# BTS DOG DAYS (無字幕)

Today we are shooting the Dog Days of Summer episode here in my studio where it's actually autumn. I wrote the script in the summer. We are shooting an interior scene with the green screen behind me
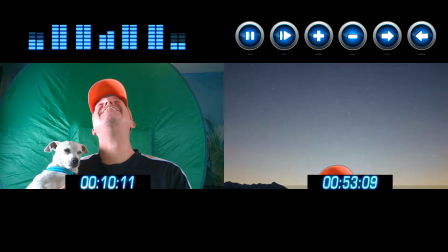(0:15)
so I can key in the summer mountain as we rise up to the stars to tell the rest of the story.
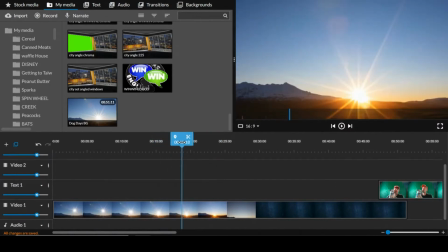(0:24)
Now I'm using the green screen, so I previously built the scene I was looking for in the background, which was the sun setting.
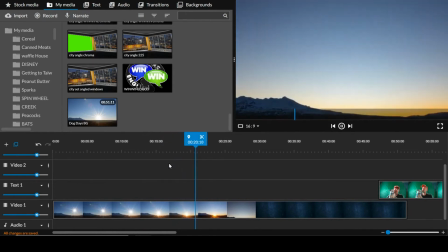(0:33)
Then I had it make a transition to rising to the stars, which I will cue to the time that I look up.
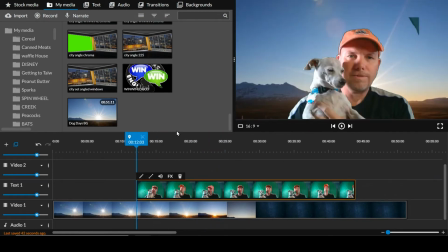(0:42)
So I brought in me against the chroma key screen. Now here is my problem. Because the screen is round and I needed to cut off my shoulder, there is this little piece left over.
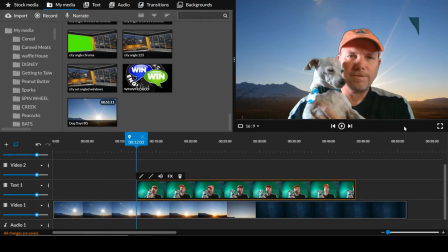(1:00)
If I crop it here, it will crop my shoulder off. So this is a very easy fix in the edit.
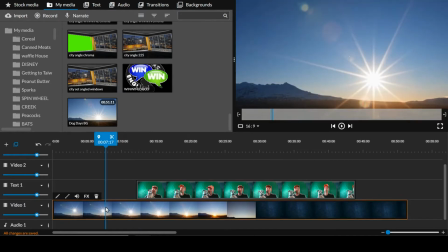(1:07)
What I do is make a copy of this over me.
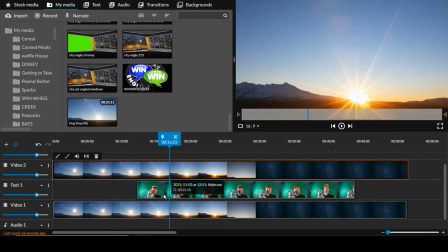(1:12)
Okay, so now you can't see me, right? Because I have the background on top of me.
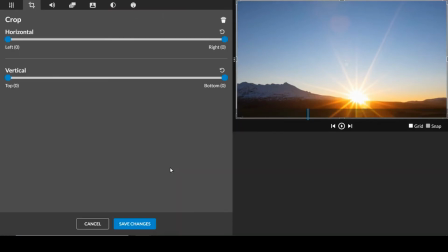(1:18)
Not a problem. I am now going to crop the top background
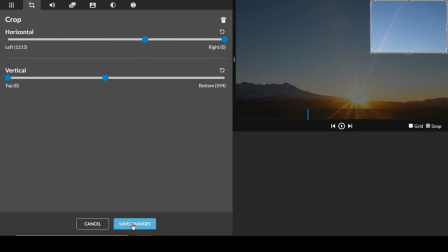(1:26)
and then the bottom of it so it hides that little piece.
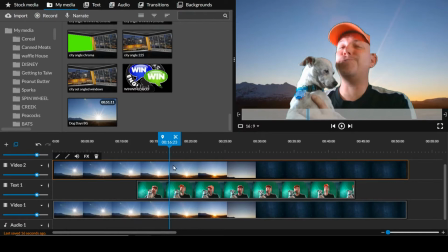(1:33)
Now I didn't go over far enough, so now I need to take that over a little bit more.
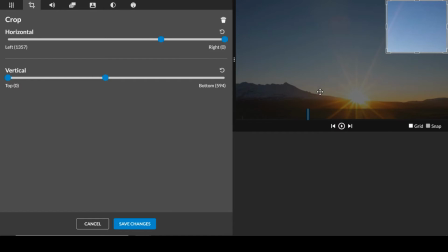(1:39)
So you can see just this square of the background is now on the foreground.
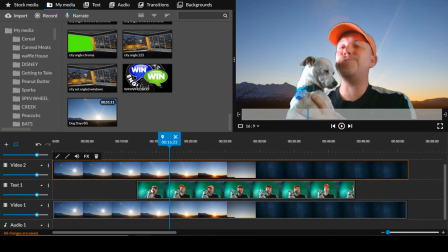(1:47)
If you look at the layers here, this is the background, this is the second layer, this is the top layer. By consolidating this to only this square, it is exactly the same as the background, but it doesn't cover me in the middle layer,
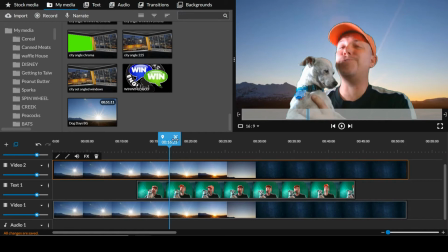(2:06)
so it cuts that out without cutting the dog and me out.
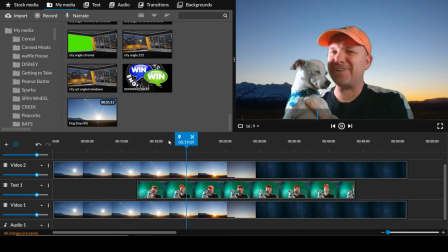(2:12) Ooh, it is hot out here.
And we are ready to edit.
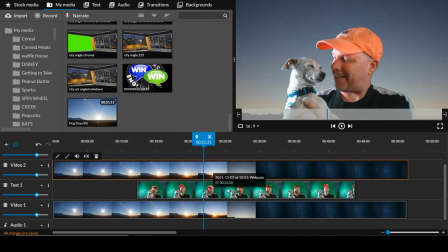(2:18)
This is where the background goes up. Now I need to sync that up to where I look up to the stars.
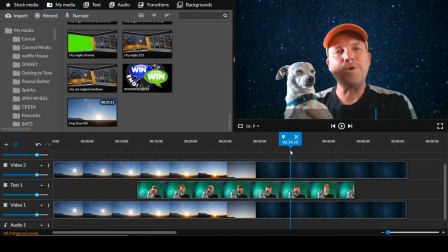(2:26)
So about right.
We can look right there.
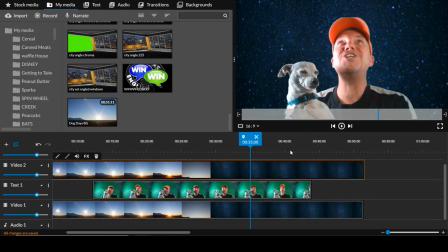(2:32)
Now it looks like my hat is cutting off.
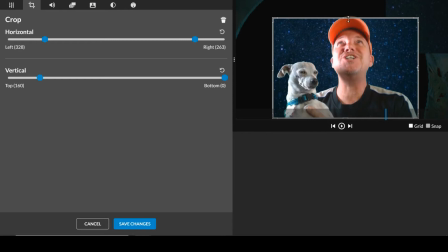(2:35)
So I need to pull the crop up on that a little bit more.
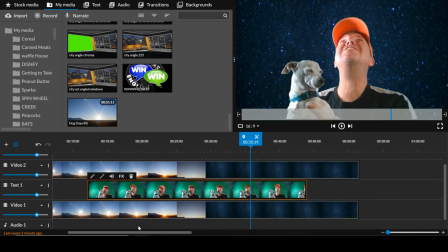(2:42)
So up to the, there we go. Now this is where I start looking up.
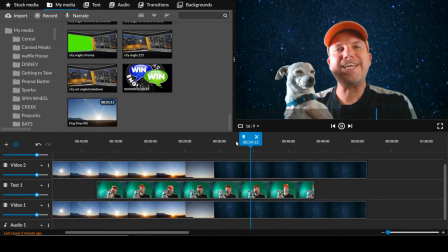(2:48) We can look.
So I'm going to split that so I know where to begin going up with the background.
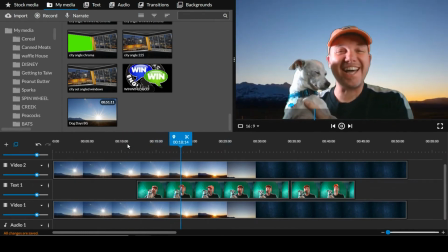(3:01) Ignoring. Woo! It is hot out here.
Right there.
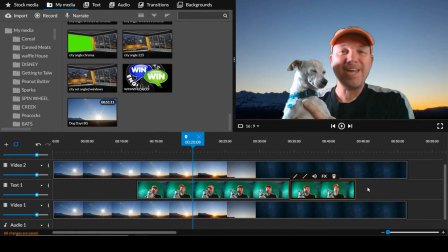(3:05)
You can see now that's where it's going up, about here at 20. So we will move this.
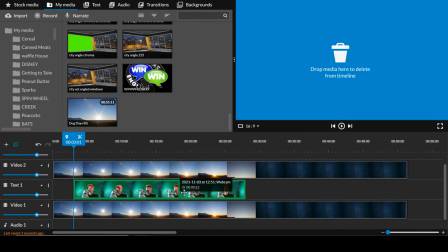(3:15)
Yeah, right there is where I need to move this. Let's see if that lines up.
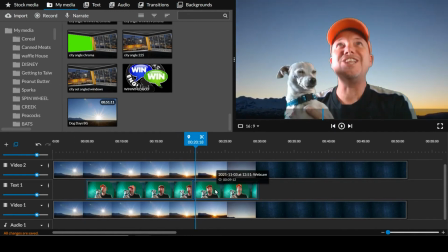(3:21)
We can, not yet. Background's going too soon. So let's pull that back.
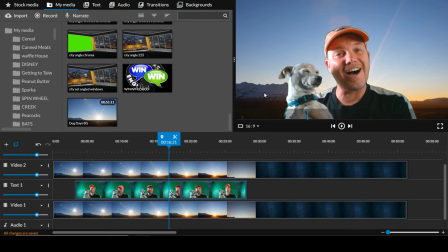(3:27)
So I have this synced up now. So when I start looking up, it looks like the camera is going up to the stars.
Summer. We can look to.
But now in order to make that work, I need to look like the camera is leaving me.
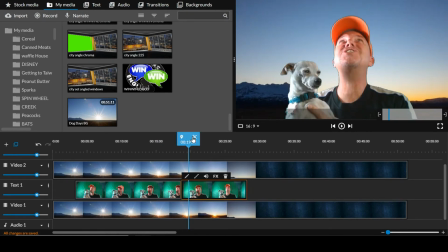(3:45)
So I'm going to put a cut here and then animate this
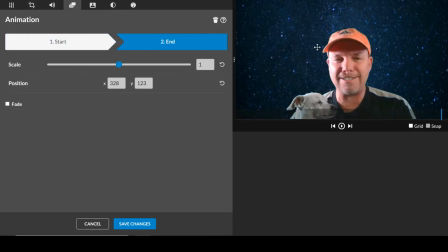(3:56)
so it's going down.